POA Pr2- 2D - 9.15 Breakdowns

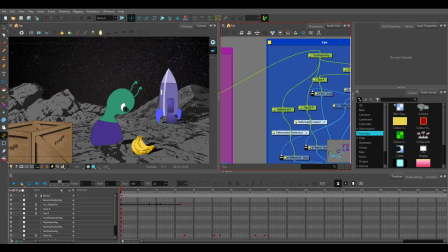Okay, so where we are now is what most people would consider probably blocking of our first shot. So let's watch it just so you can see.
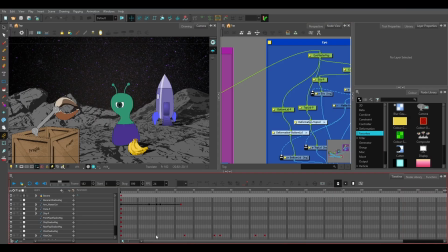So I'm going to sort of limit this to where I want shot one to end, which I think is around frame 80. I can always change this later if I want to, but you'll see currently my timeline is showing about 200 frames. I can pull this back, sort of cap that out at about 80.
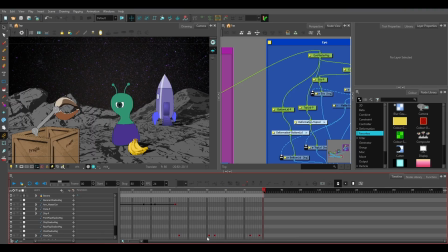Right now I'm at 81, so I need to move that one frame closer. And so now shot one is going to be frames 1 through 80. And if I click this little loop button here, I can watch that play over and over again. And so I may end up extending it just a smidge. Let's do like 80, 82.
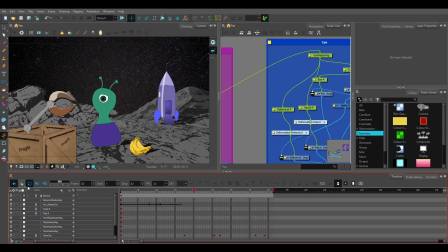And that way we get just a frame or two of Winslow landing before we cut to the next shot. And so we'll talk about the next shot separately here, but I want to dive deeper into what we have here in this shot and how we can continue to refine this.
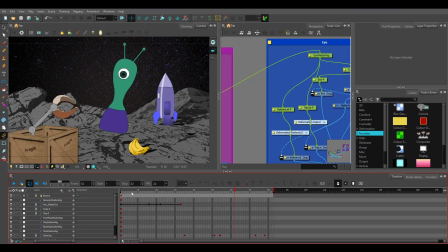So if you think in traditional animation terms, right, what we would have is the keyframe animator who would do the key drawings, and that's what we kind of have here now. We have our alien character looking down and then looking up, and then the anticipation down,
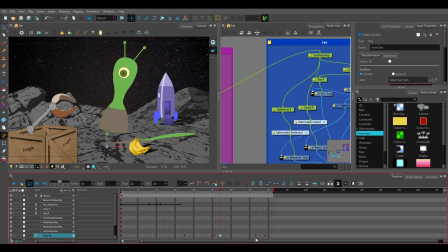the up stretch, like the first pose of like the up stretch. I want to stretch that out a little bit longer, so this is the range of time while the character is up here sort of vibrating, right? And then I want the character to come back down to here,
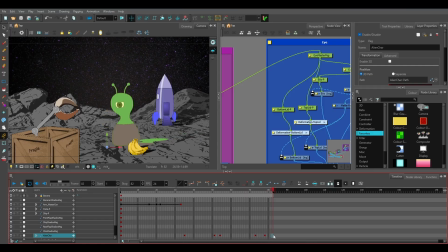and then I probably want one more keyframe here just to sort of pin that down, right? So I'm going to go ahead and hit F6 to get my keyframe there, but I also want to just change it just a little bit so it's not exactly the same frame.
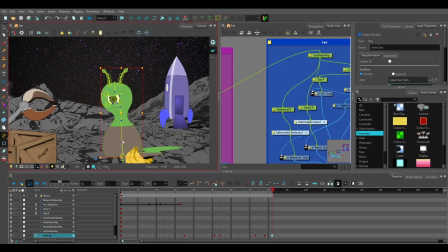And the reason for doing that is what we would call moving hold. So we want the character to be mostly staying in the same pose, right? But we don't want it to feel like we just paused the animation, right? And so now if we got just this little bit of like settle here, right,
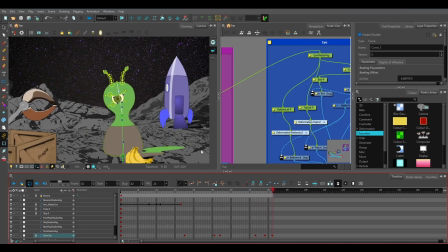then that'll give us a little bit of time to like sort of live in that pose without feeling completely paused. So F6. Now, this is a really good exercise for thinking about what animation is, right?
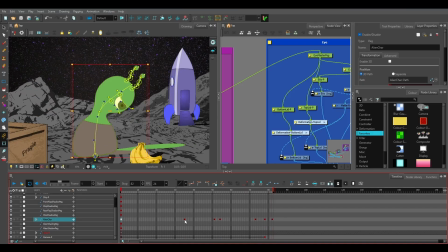We have these key poses. So in this range of 82 frames, I've defined 1, 2, 3, 4, 5, 6, 7 drawings, right?
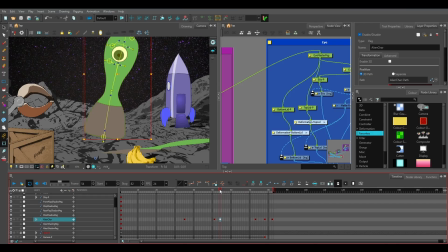Which means there's somewhere in the neighborhood of 75 other drawings that are incomplete, right?
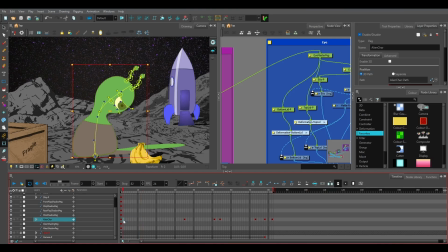And right now we can't see those. Right. If we were doing this in traditional animation, though, I would you'd be handing off 7 drawings to someone and asking them to fill in these gaps in between. And, for filling in the gap between, say, frame 51 and
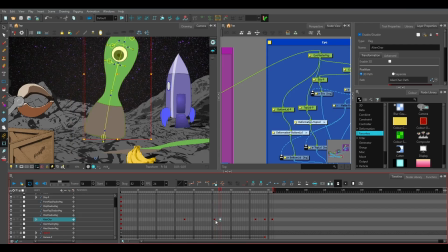54, that might not be that big of a challenge, right? There's just really 2 drawings they have to figure out there.
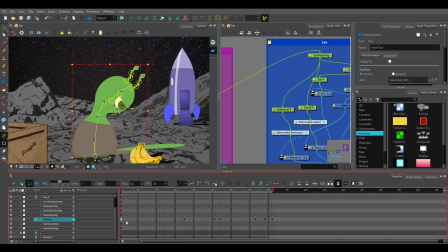However, for figuring out what happens in between frames 1 and 35, like that's 33 drawings where I don't have any information about how I want this to change, right?
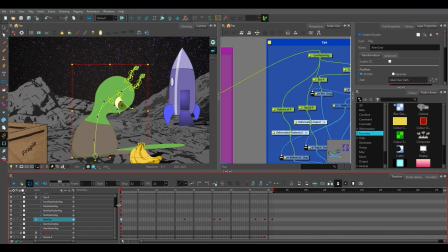And so again, in traditional animation, the keyframe animator would hand this off to the in-betweener with some instructions. But I don't think that they would hand it off at this point. I think they would want to give them some more indicating drawings, right?
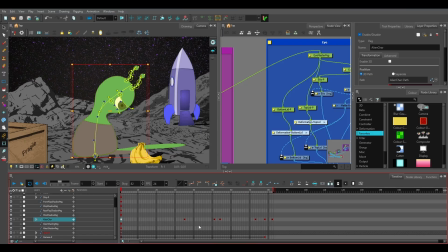And so in animation on the computer, particularly in 3D, but we can also use these terms in 2D, we would call these additional drawings that we use to kind of refine this motion, we would call those breakdowns, right?